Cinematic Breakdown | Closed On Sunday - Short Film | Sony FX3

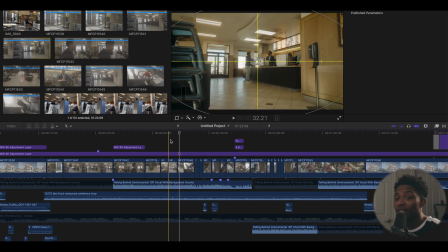[4:08]
And just, just be yourself. I got this shot of me walking away. This is, of course, these shots are longer, but I really wanted them to fit to the music that I already had selected. So I just chopped them up more, but I actually did show myself walking all the way to the table after grabbing my food.
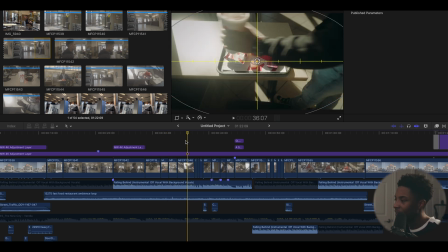[4:23]
For this particular shot, I just set the tripod behind the chair, and I got a couple shots of me putting the drink down,
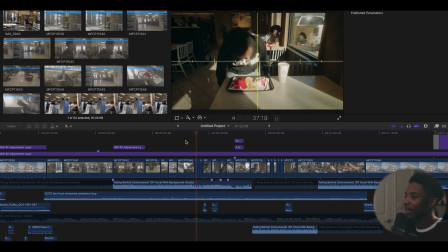[4:29]
putting the food down, trying to make sure that I have the logo facing the correct direction.
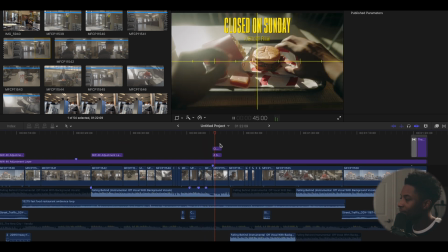[4:34]
Then I poured my sauce right there. And this was my favorite shot, so I made it the thumbnail.
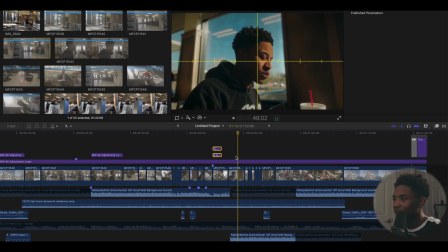[4:40]
And then the shots of me eating. As you can tell, like, the autofocus was shifting a little bit, but this was a solo shoot. So I left my autofocus on like this because I don't have time to set my focus, rack and make sure I'm in focus.
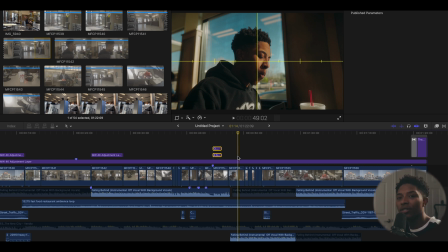[4:54]
I'm shooting at, I think, 1.4. So I just have to leave autofocus on and get enough takes to make sure that the autofocus isn't too distracting for the film.
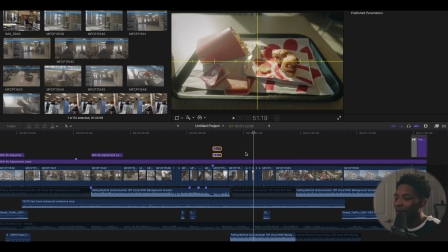[5:02]
I love that small like match cut time-lapsey type of feel, so I just did a couple shots of the sandwich getting eaten.
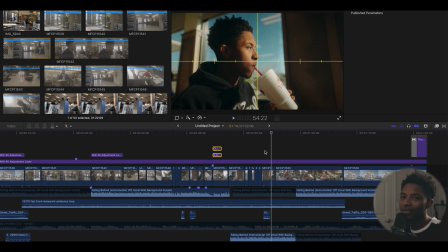[5:10]
Lemonade, I got it on a Palmer, it was really good. I had to get a large, I was hungry. And then this is my makeshift like point of view shot.
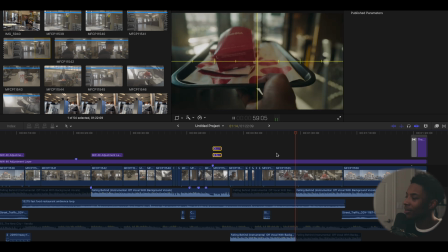[5:17]
I'm just holding the camera, holding the tray,
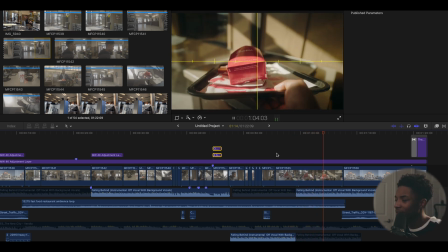[5:20]
and the bag did not want to go in the trash the first time, but I left it in there because that's how it really is.
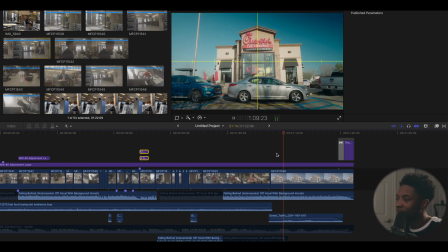[5:26]
And then set my tripod up again while I was leaving and got the exact same shot again. I want to make sure I answer everybody's questions, so I'm going to actually read a couple comments and then answer the questions in this video. So Z Belk Nelson said, BTS please, I want you to explain how you were so lucky to get the light by your table, or was it created? Well, the light was all natural light. I ended up looking around the restaurant to see where the sun was coming in, and I just picked a table that I thought would look very good on camera. This person said, I have one question, LOL. When using business establishments and doing multiple takes of the same action, are you going in beforehand and asking them is it okay to film? The register shot alone was about 6, I believe. So yes, I definitely asked, and the register shot didn't really take that many takes. I just really made sure that I pushed what I was doing. So I started off with the take of me walking to the register, walked up, did that shot. Then I grabbed my tripod, just did my order, and then I had the camera like this, did my regular order because I actually did eat and I was very hungry. And then I did the POV shots of him handing me my food and handing me the drink, that kind of way. Noah C. Banks said, love the shot selections and the fact that you leveraged the natural light that was coming into the restaurant itself. Great job, man. Well, thank you. I truly love natural light. Like, if I can, even if I were shooting this video, I would love to always use as much natural light as possible because that's how you get the cleanest light source, honestly. So thank y'all for watching. Be cool, be great, and go create. Peace.